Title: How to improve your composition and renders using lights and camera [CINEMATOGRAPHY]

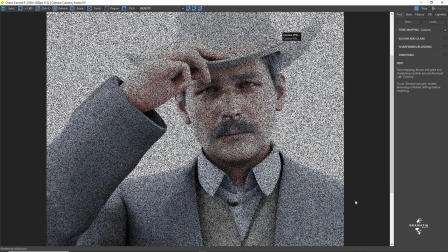(4:06)
buffer, and we really got our sheriff already looking mean,
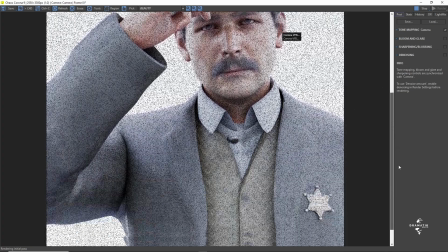(4:11)
but the image is too flat. So this is exactly what we are trying to solve.
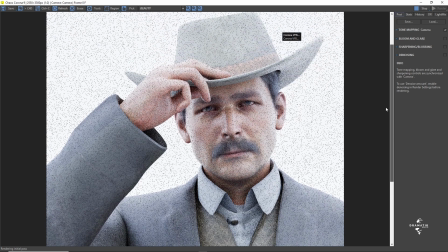(4:18)
Yeah, you've lit up your image, you have a light on the scene, but it's just there.
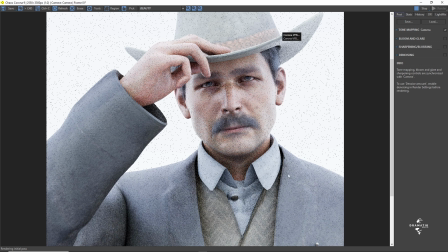(4:24)
This thing is not saying anything, it's just sitting there, it's just not telling us anything about this guy. So we could start just by maybe making adjustments on the camera here.
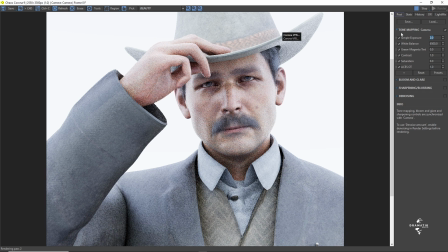(4:40)
Remember, whatever in Corona, whatever changes you make here on this
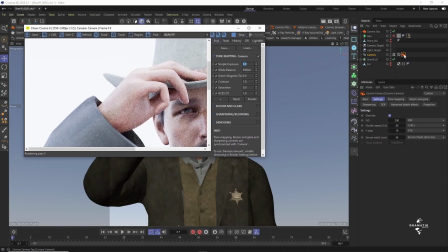(4:47)
tab over here will be reflected on over here. Everything you make a change on, exposure, shutter speed, whatever, all of them will be reflected here.
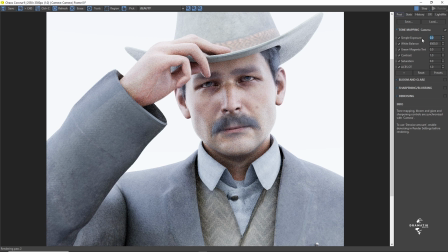(5:01)
So maybe we just turn down that HDRI image to maybe 0.3.
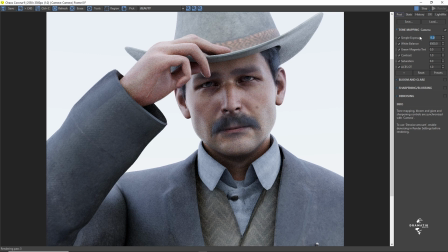(5:10)
That's crazy. -1. Yeah, still it just looks weird. And give it a contrast is okay. I just want to get okay, for now this is okay.
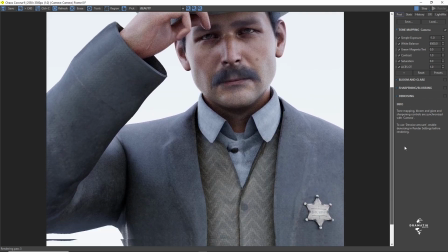(5:28)
But then this thing just sitting there, there's nothing too much to it. The sheriff is just there.
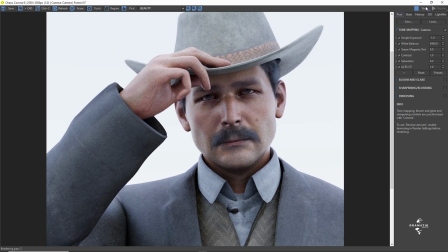(5:34)
It doesn't even look like a sheriff. It looks stupid.
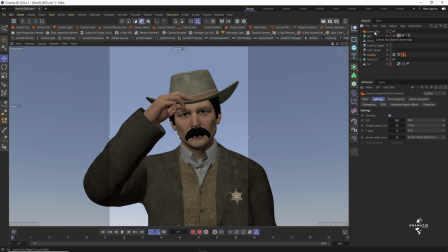(5:37)
So if I stop this thing, and I mean, if you want, you can use those flat images, but then they're never gonna tell a story. Our main intention is to tell a story. So I'm just gonna disable this,
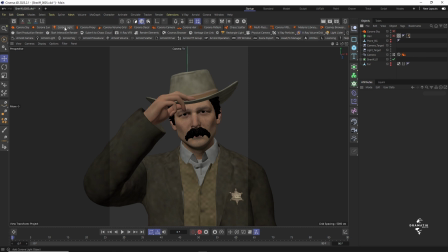(5:51)
and I'll introduce a corona light.
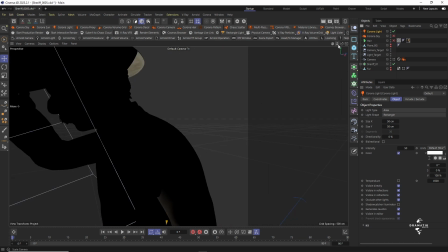(5:58)
Now it's down there. I'm gonna bring it up.
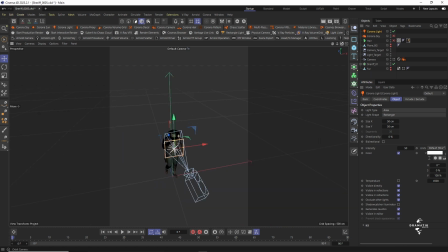(6:04)
So I want to see his face from this left side. Yeah, so I want something dramatic. So this will explain why I had created this target. So because we are going to use depth of field at some point,
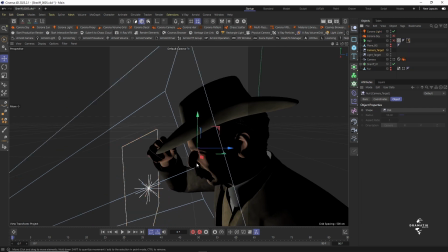(6:22)
I placed the target for the camera where his eyes are. You see that? So that the focus will be on his eyes. Remember, eyes, window to the soul.
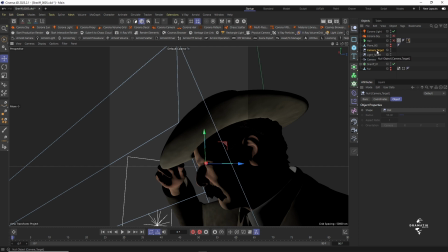(6:35)
Yeah. So we want to see what he's thinking through just by looking at his face. So that's why this camera, I'll
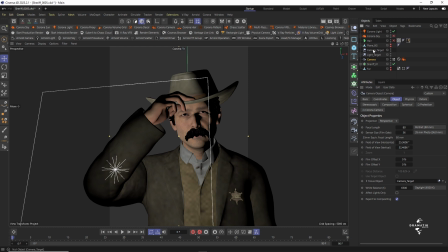(6:44)
make its target to be that camera target, which I'd already done. There you go. Then the light target will be for,
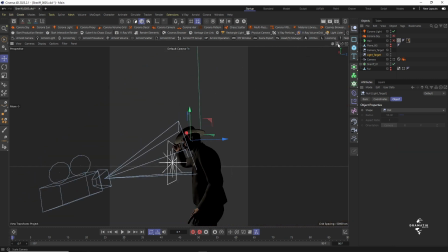(6:56)
constraining these lights to point to his face. So right now, if I go to light target, this light, and I created a target, and I defined the target to be this light target null.
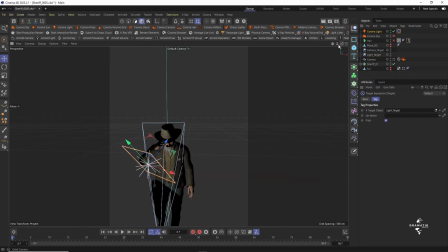(7:12)
You see the light now jumps, and it's exactly facing where I want it to face. And then I can move it to the left. Remember, I just want it to light up his left side of the face.
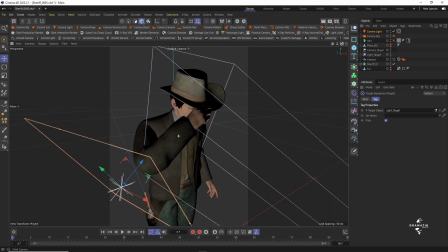(7:26)
I want this guy to be mysterious. He's the guy who's been looking for a drug lord, who is now found. So it should come from below. This guy is crazy, he's crazy.
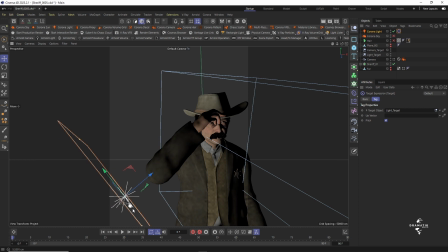(7:42)
Yeah, I don't want the left side to be so much seen.
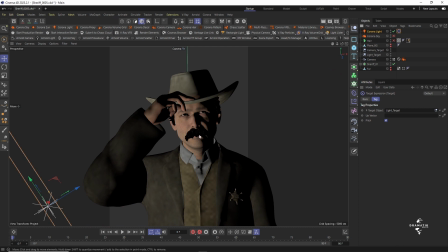(7:47)
So if we went back and let's assume this light is even coming from the tail light of or even the headlight for the mafia boss. He's just parked the car. He's been told to get out of the car. The car is probably on the left side. He's facing the guy head on.
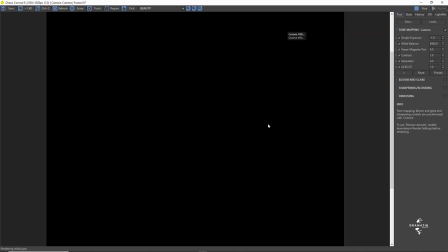(8:03)
So let's try this and see what we got. If we fire that up, yeah, we already see.
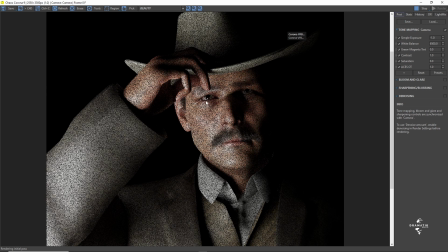(8:11)
You see these shadows already creating something that I would like to see, and I like the glint and the reflection inside of the eyes.
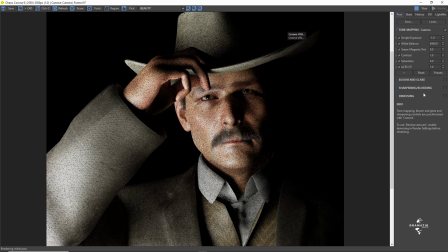(8:18)
See that tiny little reflection? That's what I want. However, I have a feeling this light is too strong.
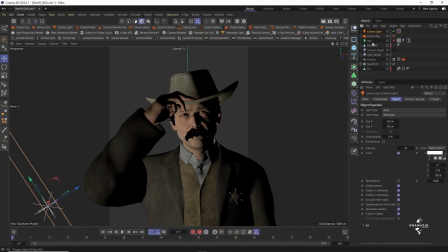(8:25)
So what we can do is, number one, let's try this first. Reduce the size of this light. And if you look at the
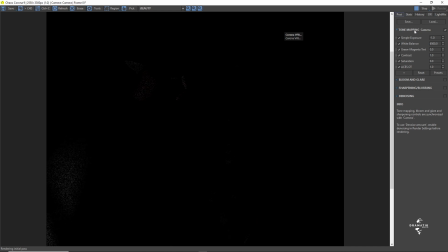(8:38)
frame buffer again, now that looks a bit like what I want to see, but the light is way too tiny.
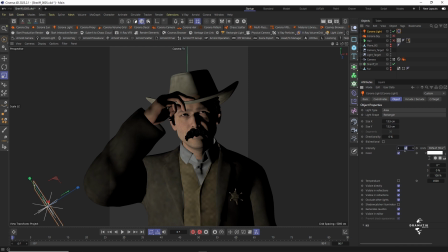(8:51)
Maybe what I can do, I increase the intensity to 75. Again, I'll use temperature because maybe that's a headlight, and yeah, like that. Maybe even further, 3000, make it red.
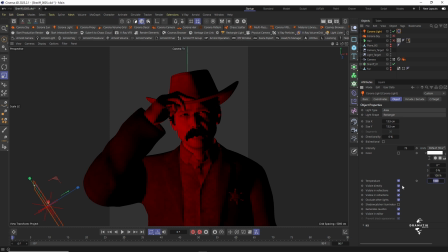(9:10)
Like it could be tail light from the car parked or something.
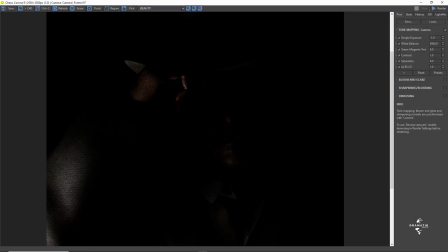(9:15)
So that's plate, and there we go.
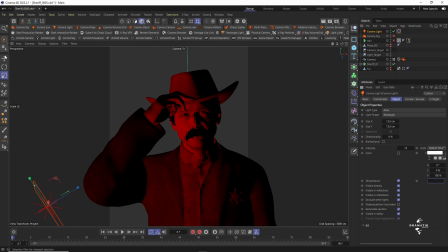(9:29)
Yes, and I think I want to see that face a little, so basically I'm gonna pull our light a little bit to this side, and maybe a little bit size of the light, hit it again.
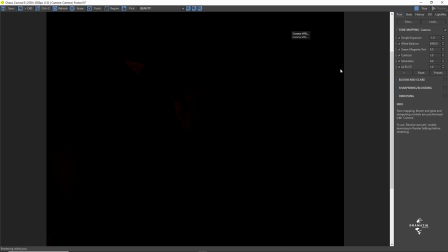Yeah, I want to see half of this face a little bit more. So yeah, I like that, the way it's just there,
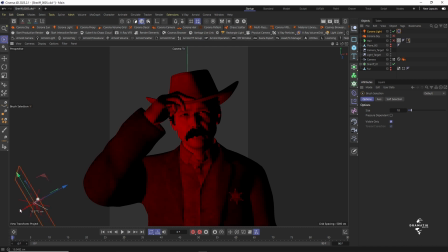(10:01)
can see his face already. Ooh. It was going the wrong direction, guys. That light should be here. It's going the wrong direction.
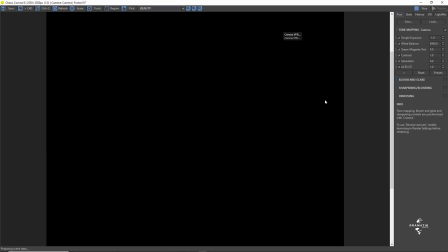(10:15)
Let's try that again once more before we do anything else. Light is coming from the ground because he's meeting out like that. I don't want to see this eye, just want to see one. And then the light, assume, is coming from the tail light of the car. You can see this, I like that reflection.
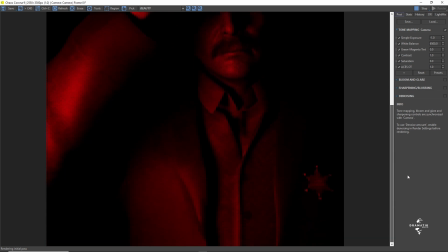(10:33)
Now we're beginning to craft this image, to direct this image the way we would want.
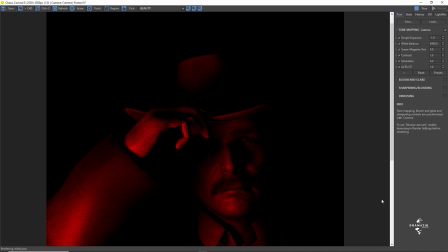(10:38)
So that's from the tail light. Probably the sheriff is parking his trooper onto the right side of the shot.
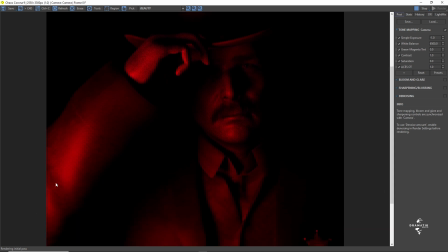(10:46)
So this is the tail light from the mafia boss.
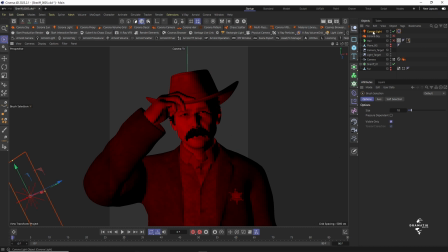(10:49)
So that being said, let's get light coming from this. You know, I don't know what they call that light on top of a trooper that, you know, keeps
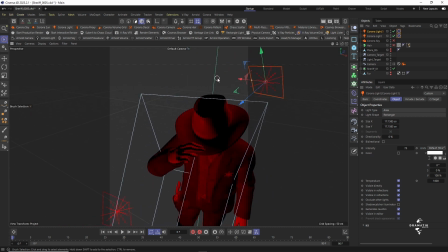(11:04)
glowing from red to blue to whatever. So meaning the sheriff's side we'll be seeing say something like what, bluish light. And there's an image I downloaded that will help us even push that further.
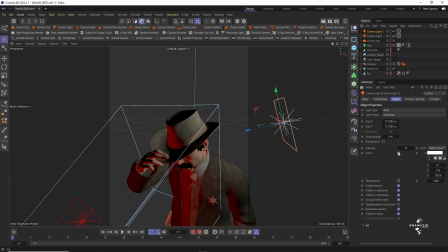(11:25)
So for that reason, I won't even use temperature here. I can if I want to, but I don't want to. So I'll get this light to be just bluish in color, and then a little bit strong so that we can, you know.
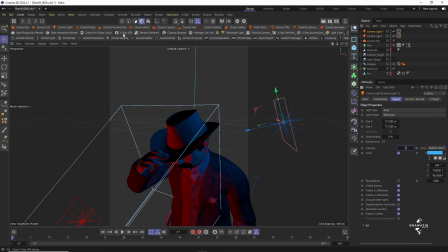(11:42)
And so, since we did soft shadows for this light, I'll adjust to make it a little bit bigger.
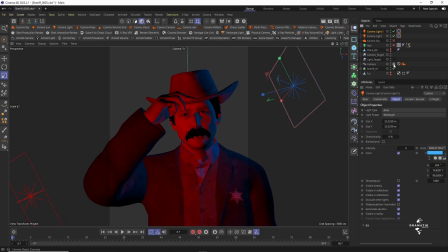(11:49)
You can reduce intensity if need be. So there you go. And remember, they're constrained to the null target.
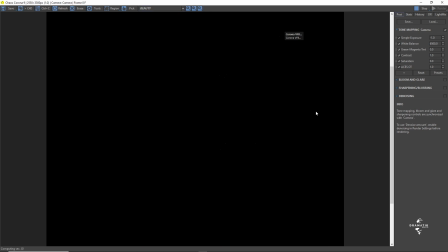(12:05)
So let's run that again. And I can't see the effects of that other light, probably because it's way too far.
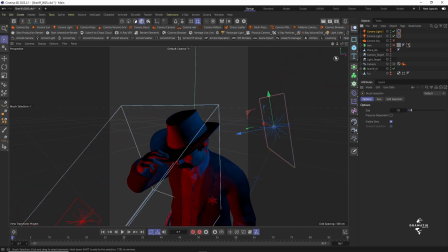(12:17)
Let's see the position again.